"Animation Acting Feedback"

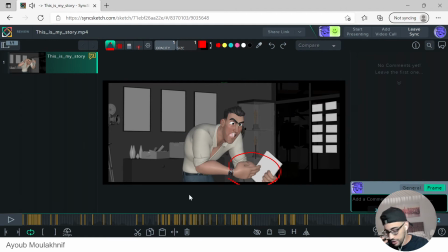And yeah, this is again a common theme that you have, which is like both arms are moving at the same time. See how like they both starts at the same time. Spacing, we need to do that, work on that.
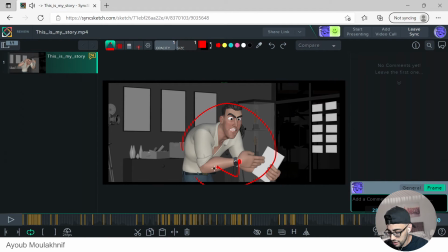And arcs here. So if you track the arc, it just looks like he's doing this. Like it's a little bit janky. And again, both hands are stopping at the same time. So I would probably delay this one a little bit more.
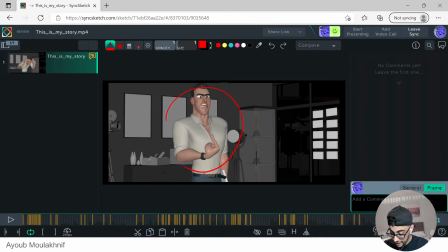But to be honest with you, I'm not a big fan. Again, I love like the pose is really good. It's really appealing. But the choice, this choice at the end, the me one feels like it's just a copy of this one here.
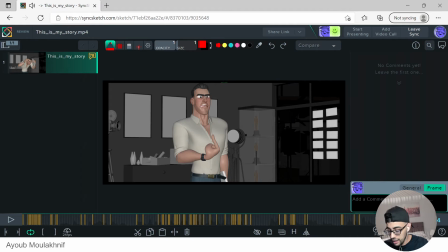And I would rather that he would get closer to the camera.
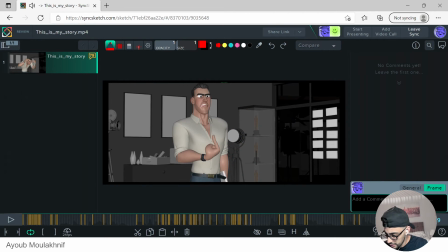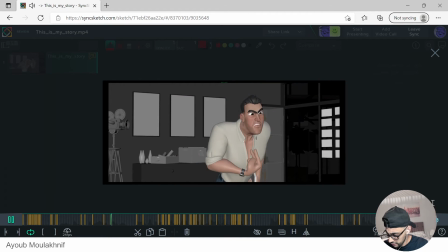This is cool.
My story. These are my thoughts. I mean, what are you thinking, huh?
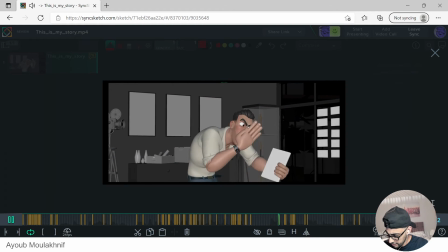Are you trying to piss me off? You wrote that the lead. Are you thinking, huh?
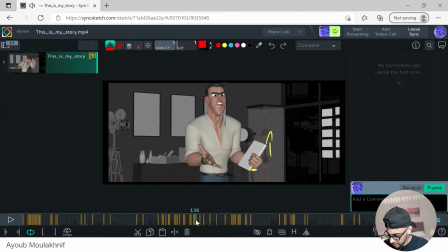Are you trying to piss me off? Huh? Are you trying to...
Yeah, this...
Are you trying to piss me off?
Feels a little bit too much. Maybe we can tone it down.
Are you trying to piss me off?
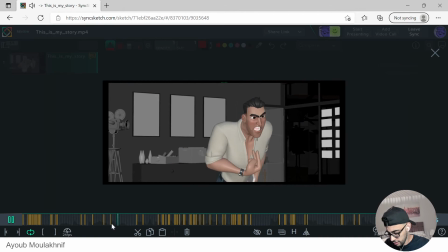I mean, what are you thinking? Thoughts. I mean, what are you thinking, huh?
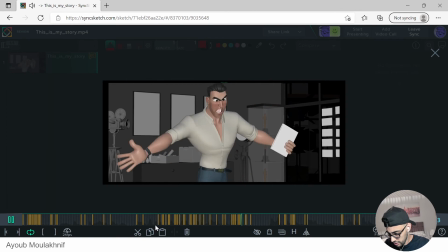What are you thinking, huh? Are you trying to piss me off? You thinking, huh?
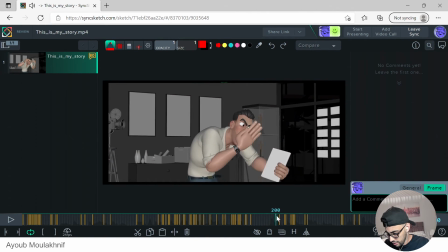Are you trying to piss me off? You wrote that the lead murders someone.
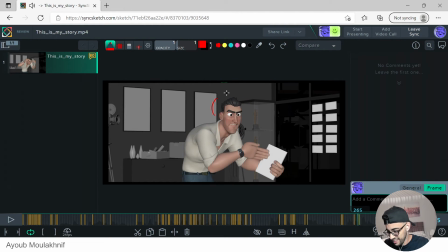You would never do.
Yeah, the head shake there is lovely. I just love it.
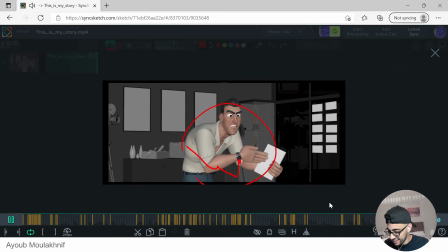You would never do it. Never do that.
Yeah, there's a lot of texture there, which is really good.
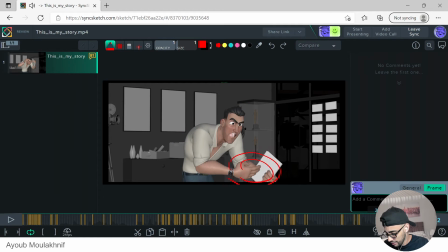You would never do that. Because he's
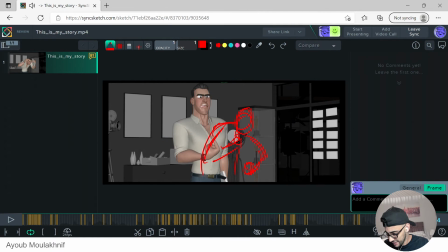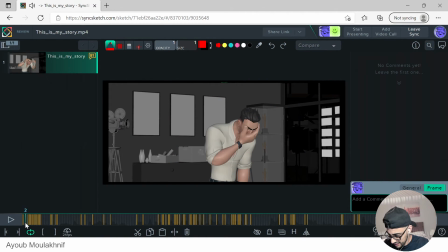Yeah, again, track your arcs. You see how like just the head just goes up there, just does this.
This is my story.
So that, in terms of like overlaps and stuff like that, you're doing it really well.
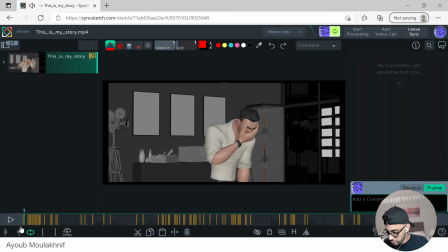My story.
Yeah. So looking at your facial expressions are really good.
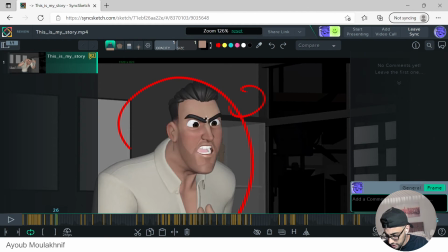Maybe just be careful. The eyebrows get a little bit too close there. So maybe add a little bit more. You see like this. Compare this to this. It makes him look like he has a unibrow. Unibrow. Something like that. Awesome. Just really awesome work there. Just love it.
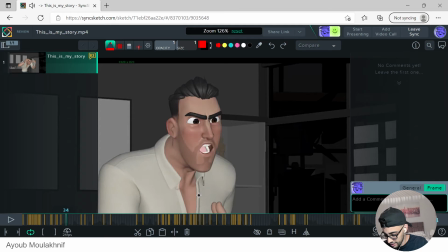Yeah, you have really good understanding of how like to like do like the bees and the squash and stretch and the explosives. And the only thing I'm gonna say, this is probably,
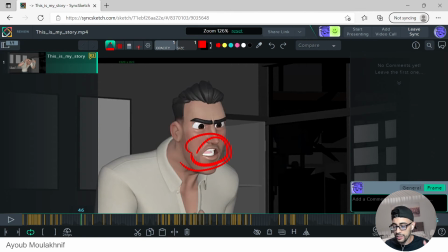it feels like it's late one frame, and I would say this is 90% scene sketch. It's not you. So yeah, so don't worry about it. But there was some, I think just two parts where they were missing. Okay.
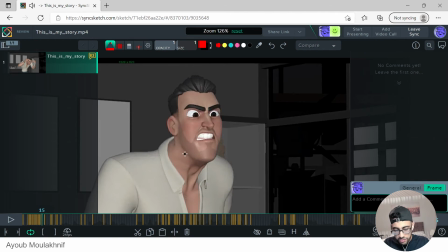I love how you're doing the S.